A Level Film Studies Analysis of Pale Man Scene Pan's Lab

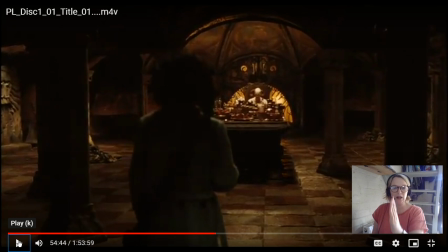671s
Vidal was sat there's a really obvious parallel here the pale man Captain Vidal both these monstrous these monstrous figures in Ophelia's life can
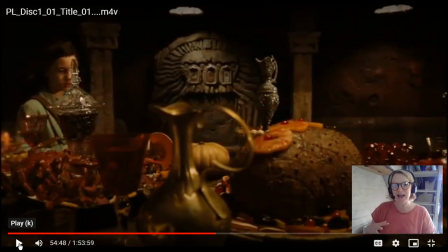685s
you see I'll say it see can you hear how did we have this breathing going all the way through this scene um so it's as if this place is alive now I I do quite think this shot is interesting the camera sort of like follows her it's almost as if the camera is
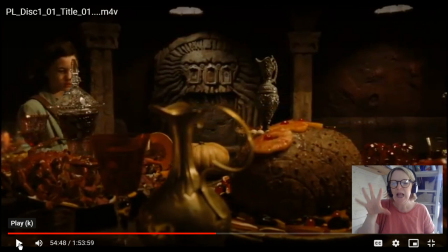704s
stalking her as if she is the prey and the camera is the predator so remember the camera is us the camera is our perspective so we are kind of like watching her stalking her um are we afraid for her are we
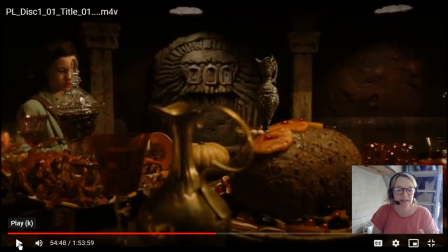719s
um do we pity her um are we waiting for her to to do something wrong and here we go this is the temptation so we've got all red and gold in here those are the colors of the spanish flag so this is both
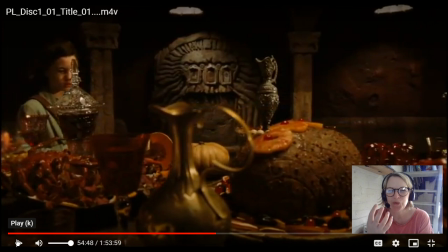734s
patriotic colors but also incredibly rich and vibrant colors but also again that color of blood that color of danger and the blood in this coming of age story this female coming of age story is all again about what we've spoken about in class this
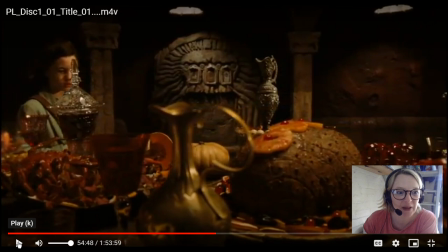751s
idea of menstruation and these ionic symbols that we get in the film see
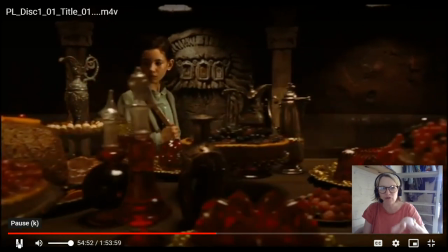758s
the kind of tracking prowling all round fixed on her
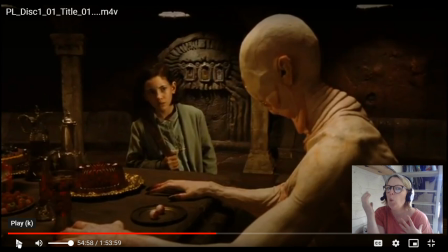766s
there's a really subtle sound effect there like a whom it's as if all the air is sucked out of the room as soon as she sees the pale man now um doug jones um is a brilliant creature
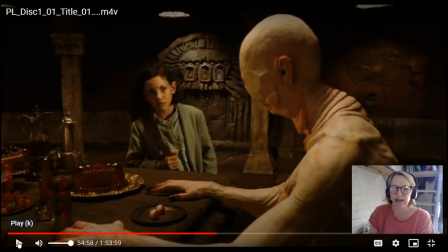784s
actor um and he is i think having the time of his life playing a character like um like the pale man um we want to observe when we're watching this scene the intricacies of his performance the pale man is this ancient beast
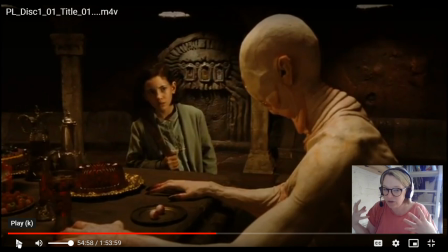801s
but the sound effects really help here that the foley sound effects when he moves he has the sounds of sharpening knives and breaking branches kind of like that modern metallic sound but that ancient kind of like sound of like
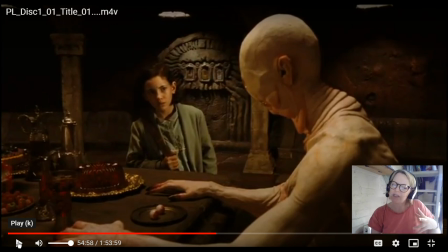817s
trees and things like that and his movements are very staccato which means jagged and it's very animalistic in terms of his performance here and we've got this performance really juxtaposing
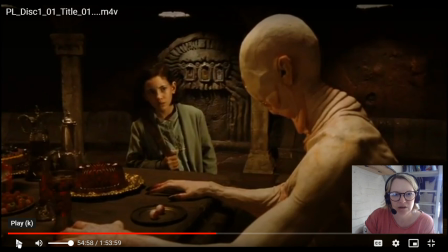832s
the child as well ancient evil and the child the
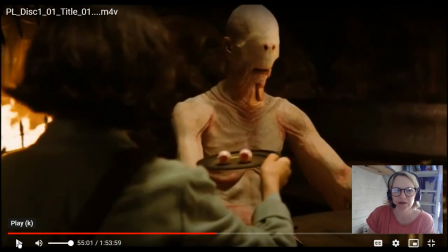839s
design of the pale man is very interesting good look at him here um he has got like saggy skin all over as if he was once this this something bigger something different something
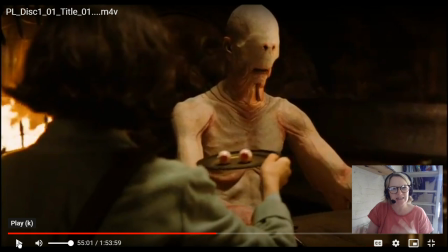853s
larger and maybe he's going through like a cocoon like phase as if he's going emerge something else later um it is his design is kind of like fetal or phallic as well um and let's not
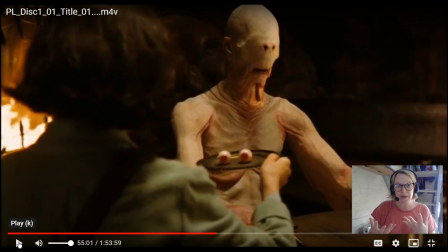868s
forget that he is if we're going into this female space he is in excuse me i'm gonna cough
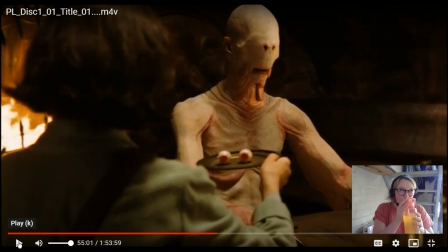uh i really hope the mute worked then sorry so he's oh no again okay
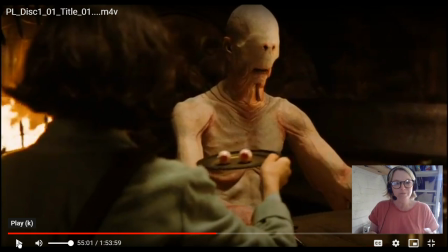907s
i think that's it oh i forgot where i was but we'll keep going from this point on the plate we have the two eyes um this is a um symbol of saint lucia and she um sacrificed herself.
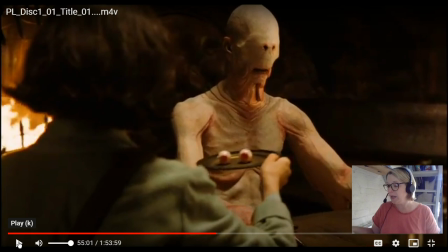926s
She was a martyr. So this is quite an interesting symbol to put here with this monster because I've got to blow my nose now. Sorry, guys.
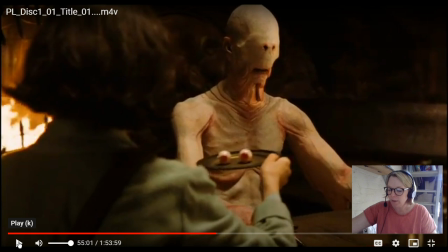Right. So we have these symbols of this religious martyr.
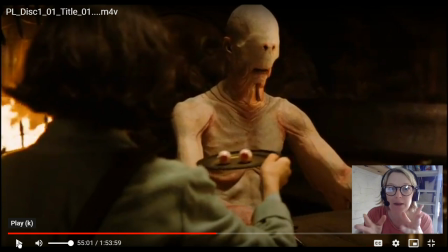958s
Now, what I think is really interesting and what makes the Pale Man such an interesting figure to study is because um del toro said that he wants us to see um he he wants to be friends with monsters you know he he wants us to see something within this monster that is pitiable
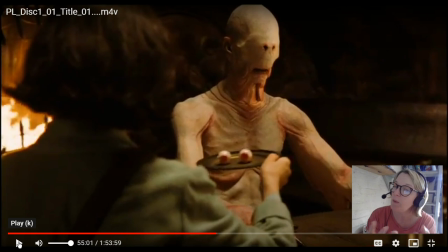977s
something to in this monster that we can emote with that we can connect with this isn't a monster that is just out and out fearsome there's layers here um some of the sound effects we have are like crying animals screaming animals and that's as the sound of fear coming out of him so
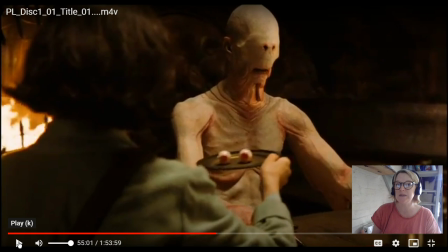995s
um he also based this particular monster on a um a painting um by Goya called Saturn devouring his son that I suggest you look at and um and he said he looked at that painting and he saw the pain
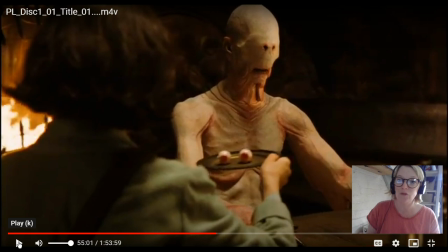1013s
and anguish pain and anguish of the monster so he is not unsympathetic towards monsters and he wants us to see that too so I think that might be why we have some of these symbols here and some of these sounds that are
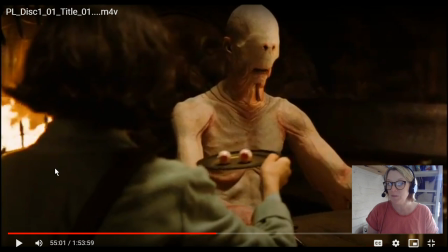1029s
about something else other than fear so here we have a symbol of a martyr and he's going to put them in his hands as well their eyes and that's a stigmata so that's a that's a um a christian belief that um jesus was nailed to the
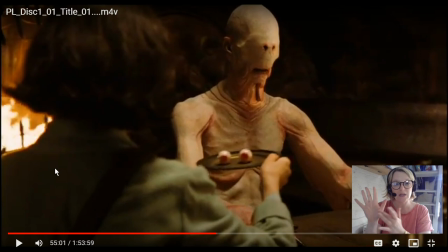1045s
cross and so it's got that having cuts on the hands was like a symbol of being a martyr and that's where he puts these things so there's lots of religious imagery
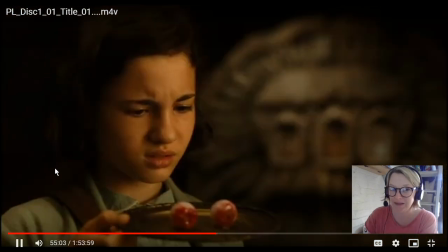1054s
here surrounding this monster is saying that religion is the monster